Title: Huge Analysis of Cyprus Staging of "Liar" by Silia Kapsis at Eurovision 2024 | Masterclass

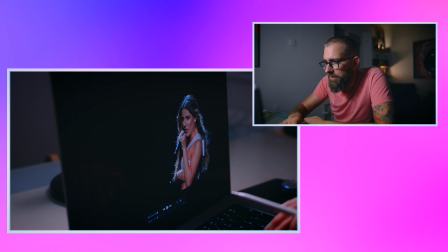460s
light is also they could have done it a little bit somehow better with the this is always terrible
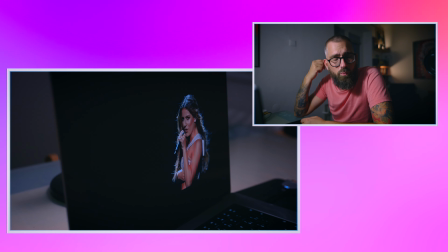468s
part for costume designers to find a way where to put the mics
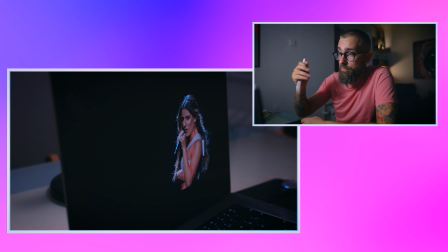473s
or the receivers or the opposite was the opposite of the receiver I cannot now thinking about the words actually doesn't matter but
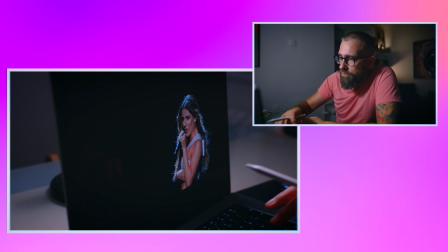482s
we all know what I'm talking about this just don't look it but
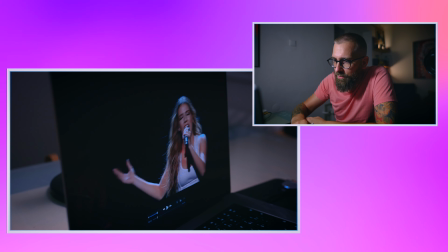490s
the reveal I forgot to let's pinpoint again simple
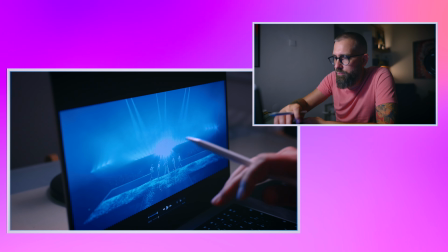498s
big light because the sound is big and although this wave why not because the wave is
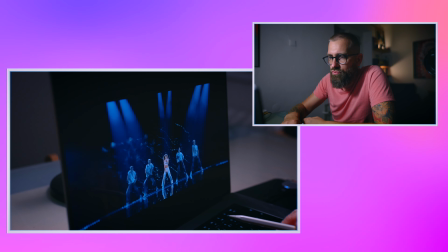504s
multiplied and they didn't play with this effect a lot so sometimes plays the beat sometimes
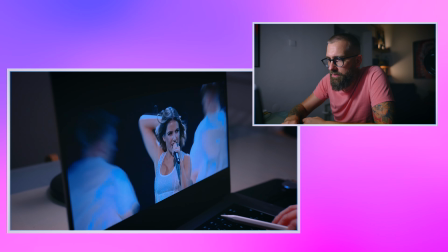511s
the lights but in general it works all together and
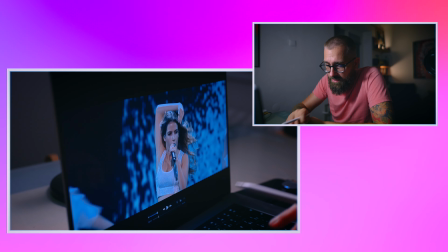516s
but only thing would I have a problem I don't know if you will be able to see it in edit this but when I now watching it it's
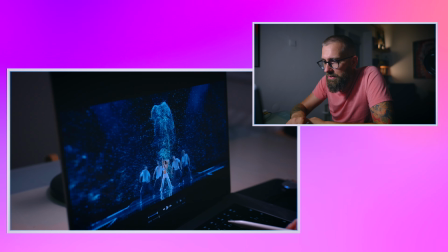523s
not mapped perfectly it's like the graphics it's
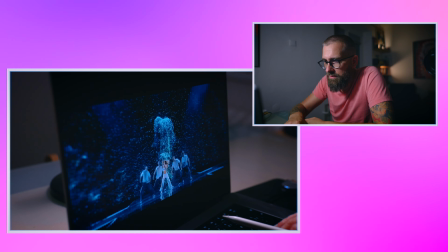528s
a little bit behind yes a
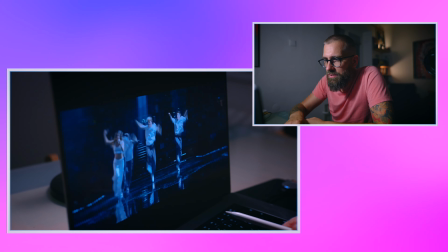534s
little bit that's the reason what was but the lights are perfectly mapped they are the most
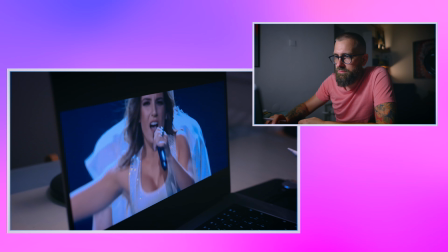539s
important in here and the edit and
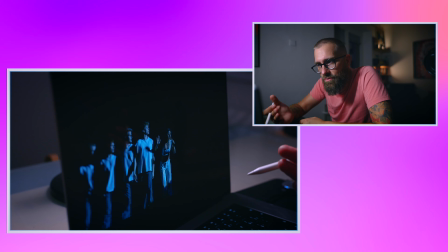546s
this you know what I like that they also kept this green gradient or I don't know if it's a filter they used in post producing the song song kind of the real life they can do it or if they just really strobing with this greenish light or it's just because you look so
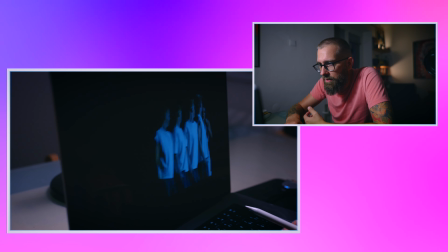564s
much green that it's it's you for your eyes it's not clear white but and also this is dar two edits this is one of it second
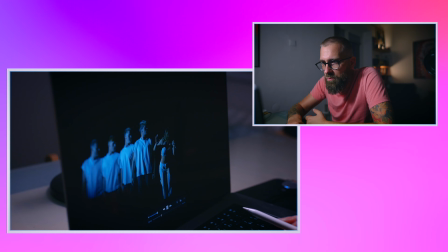571s
edit third edit and it all looks like a slow motion very nice also
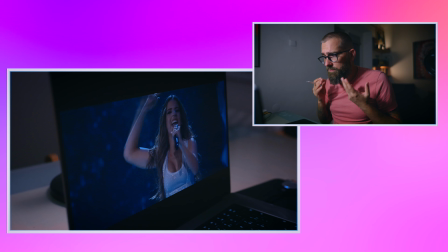580s
this even it's not perfect you can see if i just do it very slowly this is crazy nitpicking right it's not perfect because although they should keep you see two face but you should see four bodies right you see only three anyway the in this fast moment you cannot see because the focus is still on her she's in the middle
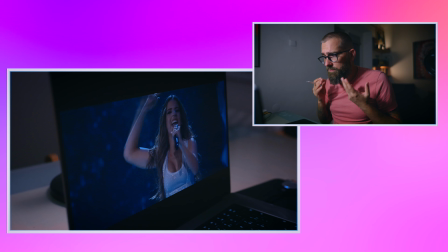600s
and now we're dancing also now the line of the lights it all makes sense it keeps the same color palette it's just good light
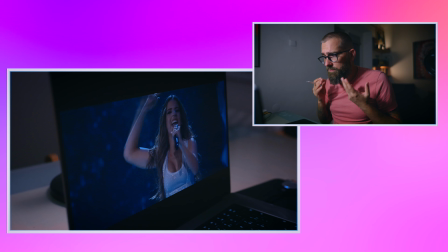617s
play again the strobing you know the strobing just do so much the strobing just do so much it it's like the flesh of photograph it's a it brings in some
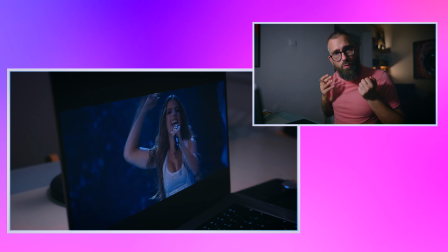629s
very special vibe control effect it's much better than some fires
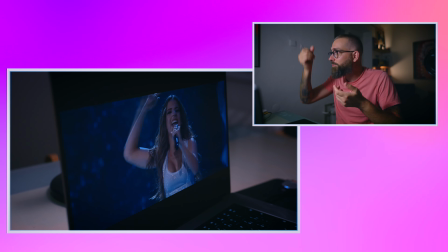635s
it takes your attention it's like the flash from the sky and they
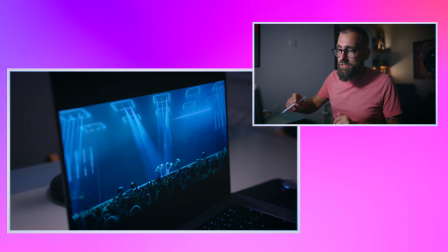641s
use a lot but it works the choreography also combines of course at some moment it feels that she's not singing this is the issue but the thing is that the dynamics of the song if I just fragmented like this I'm killing it a little bit of course but the whole principle is that
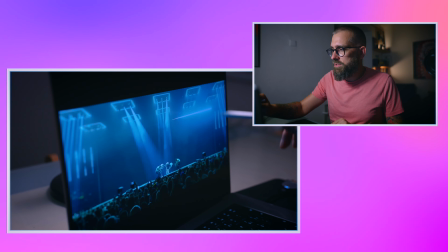657s
if you also do it you can see that every single elements are watching with the beats and support the dynamics
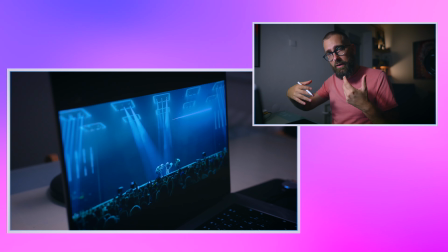663s
like crossing each other like contradicting in a good way like like hitting and
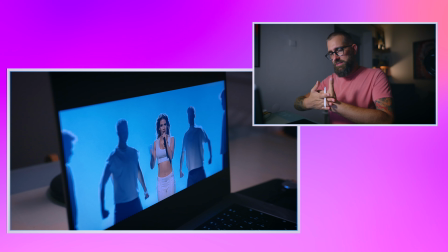671s
also what I like that they don't use but like some very concrete effects on the ELD screen so it still gives the depth you know if you use concrete lines concrete elements it creates flatness if you create
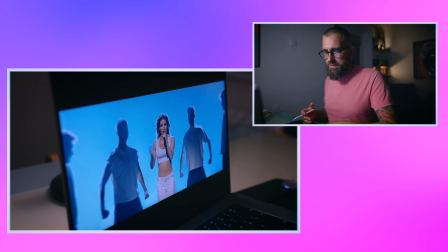686s
if you put gradient it's infinite and also they do one finger they put this gradient
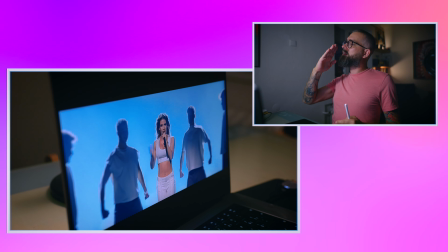691s
in the LED screen which is flat and then they put lights in 45 degrees or maybe
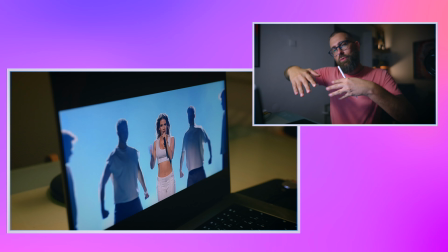696s
60 degrees straight like this and they create like this wall so it has the feeling of depth
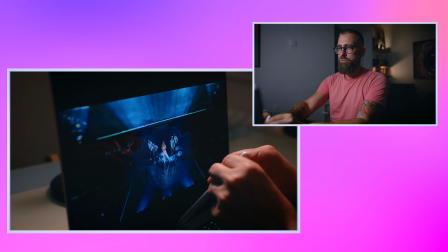704s
beating you can see actually you can see it now in the effect that there is the light points pointing this way like like 45 degrees like from the monitor it would go and then behind it
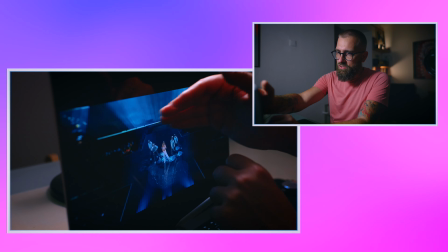718s
it's not completely black wall or maybe it is because the light support is into the mist so
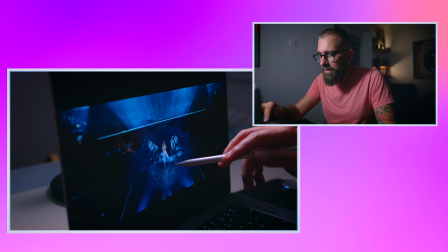723s
of course now we have this little far so we have some details in my
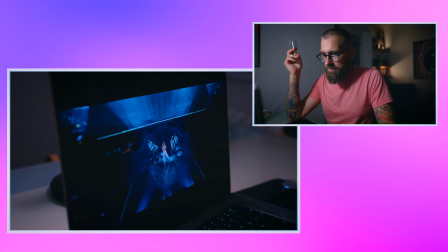727s
opinion absolutely unnecessary because
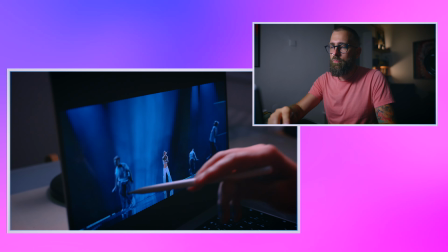733s
they're not absolutely perfectly you know but okay this the most important is that she's dancing and the beat is supported in those
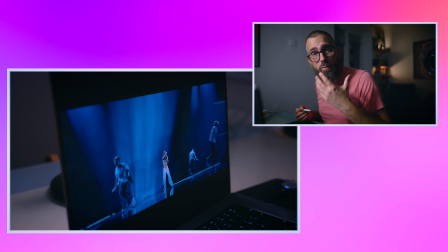740s
lights over there because that's what creates you being there those were distractions
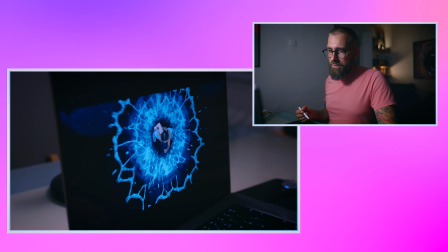745s
absolutely unnecessary this works because the shot is this way
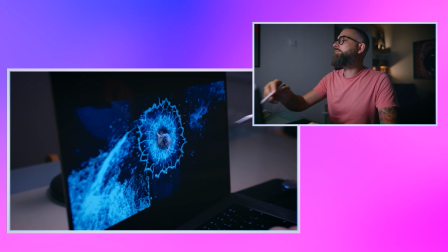749s
now they created like this effect but there is not such a big support in
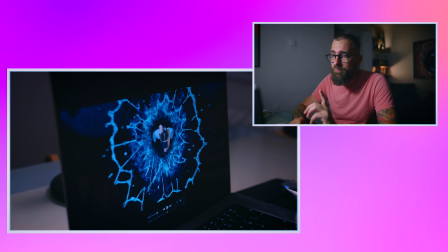755s
the sound now i think this is important if you don't have the super big accent
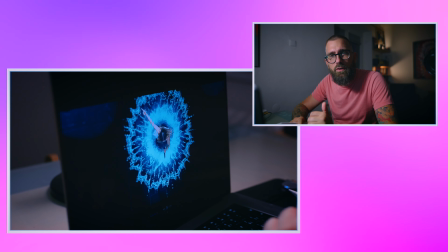760s
in the sound don't accent it visually this like strongly and this is a
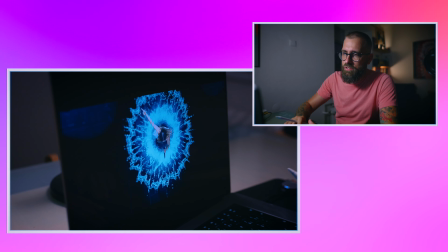765s
strong accent what they do with this magic it's
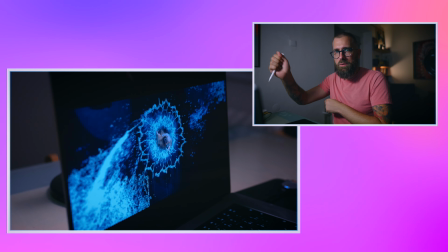770s
not there there's no like there is not not sound like that so don't do it because
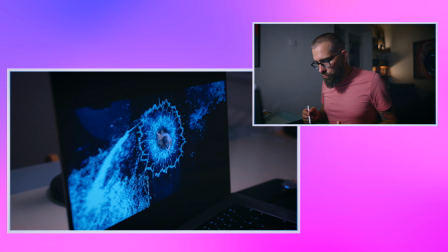774s
if your brain is already used to be mapped by
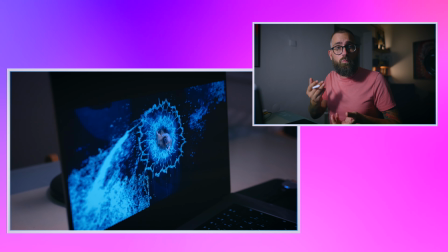781s
music visualized then what is where it went because I'm not focusing
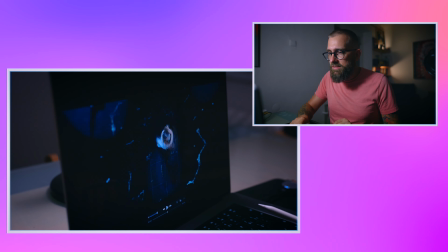786s
with the music on her movement it's just not work this way especially in top shots it's
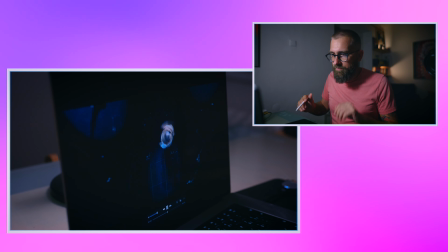792s
it's it doesn't work there's no reason of course nice idea but
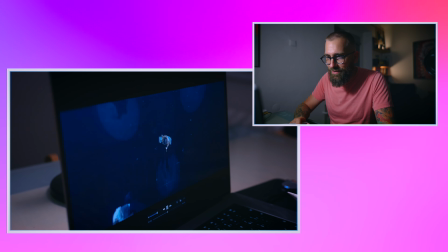797s
and but this what i don't understand is this fart i know that there's
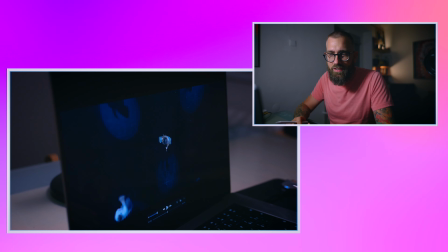801s
this but because it's not mapped perfectly or music it's not because it here it feels like first fart and then the beat anyway even though if it's it's still weird because why it now goes from the why
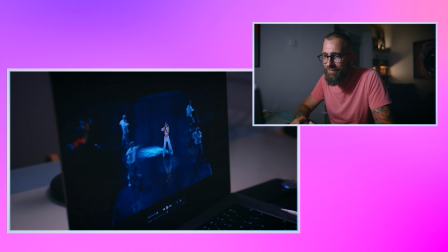816s
it's like it's a little bit weird this is like this is weird especially when it
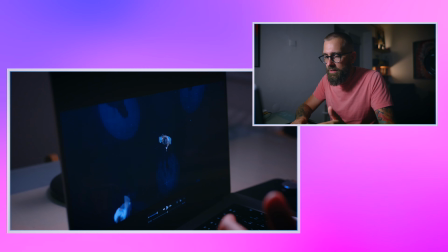822s
goes to the water what was the effect it would be much more cool if they like do and it hit the waters hits each other you know
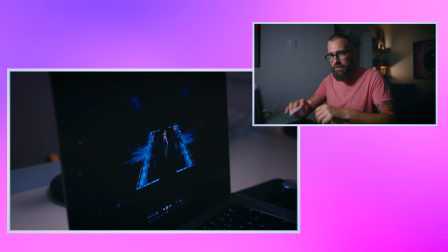830s
not okay or if she just stomped on the wall on the floor and the water comes and comes back or something but not part this is
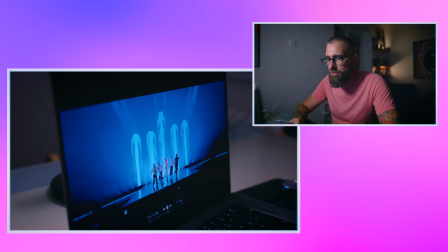838s
this bullshit anyway this is then it continues nice the screens goes I
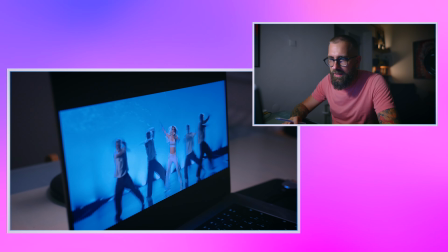845s
like this like this effect goes up instead of pyro i like that and this is what i like on the dynamic dynamic camera right